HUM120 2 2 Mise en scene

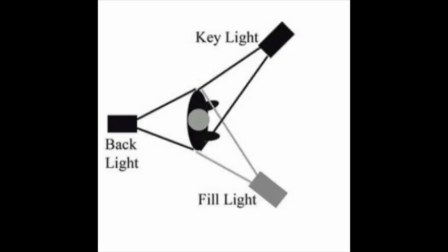(4:02)
The light comes from three directions, and it provides the subject with a sense of depth in the frame, and it eliminates all but fairly light shadows.
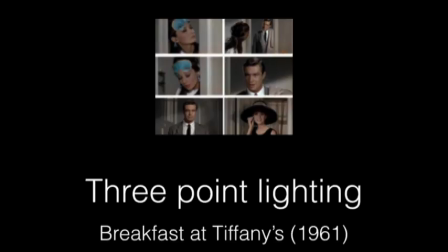(4:13)
In the example of Breakfast at Tiffany's, the characters and environment are evenly illuminated. Very light shadows can be seen in the background, but they are not so heavy that we attribute any meaning to them.
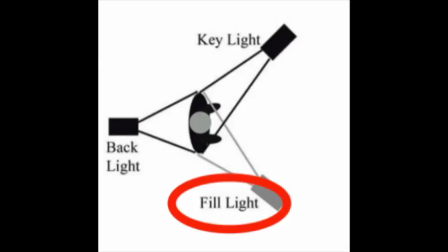(4:26)
High key lighting involves increasing the fill lighting to the same level as the key lighting. This creates a scene that is very bright and soft, with few shadows in the frame. Musicals and comedies tend to employ high key lighting.
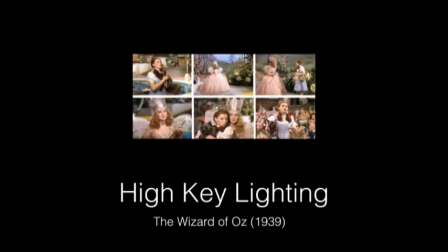(4:43)
The frames here represent an excellent example of high key lighting used in the musical The Wizard of Oz from 1939. The characters and scenery are all brightly lit, and there are no existing shadows.
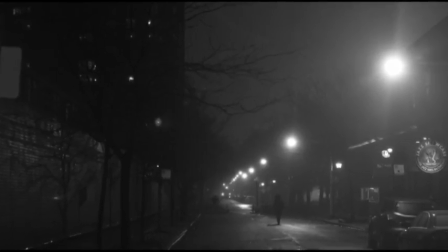(4:59)
Low-key lighting, most effective in film noir productions and gangster films,
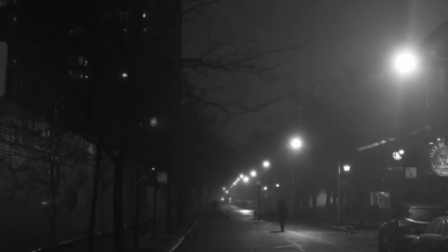(5:04)
creates a very dark and mysterious atmosphere by obscuring light. In this strategy, the fill light is very low, which allows the creation of dark shadows within the frame. An example of low-key lighting can often be seen in the work of Orson Welles.
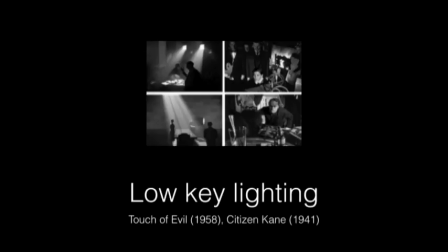(5:22)
This lighting strategy was used extensively throughout his film noir Touch of Evil in 1958. Welles also featured low-key lighting in several scenes of Citizen Kane, produced in 1941.
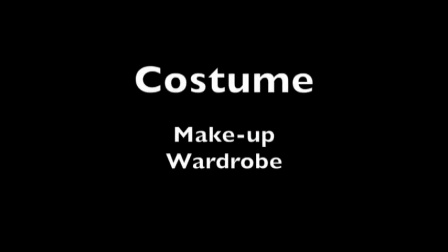(5:37)
Costume includes makeup and wardrobe choices used to convey a character's personality or status and to signify the differences between characters. Costume is also important in telling us what era a film is set in. In biographical films, a costume is an important aspect of making an actor resemble a historical character. For example, in Frida, the actress Selma Hayek was dressed in Mexican garb consistent with the 1940s and given a fake unibrow to more closely resemble the painter Frida Kahlo. The mise-en-scène of a film serves the story, drives the mood, and tells us important details about our characters and the worlds they inhabit. Mise-en-scène can also tell us about the genre or type of film we are watching. A horror film has a very different mise-en-scène from a comedy romance. While both a comedy film and a horror film use the very same visual elements, light, color, costume, actors, and space, they use these elements in very different ways.
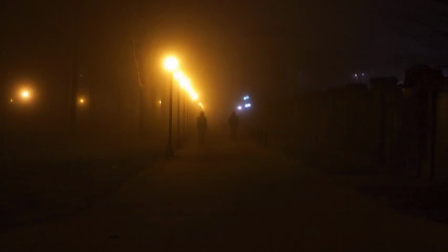(6:42)
Look at the image here. What do you see? Where a comedy romance would use bright lighting and bright colors throughout the frame, a horror movie might have a style closer to the image we see here. A greater use of shadows to suggest things hidden from not just our view,
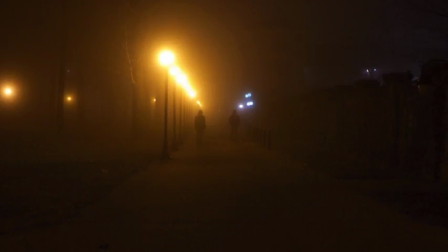(7:01)
but from the view of the characters in our story. Pools of light or shafts of light bounded by shadow is an interesting way for filmmakers to suggest that just as the light is limited, so too is our knowledge. An understanding of mise-en-scène and the visual elements it employs is integral to understanding the art of film.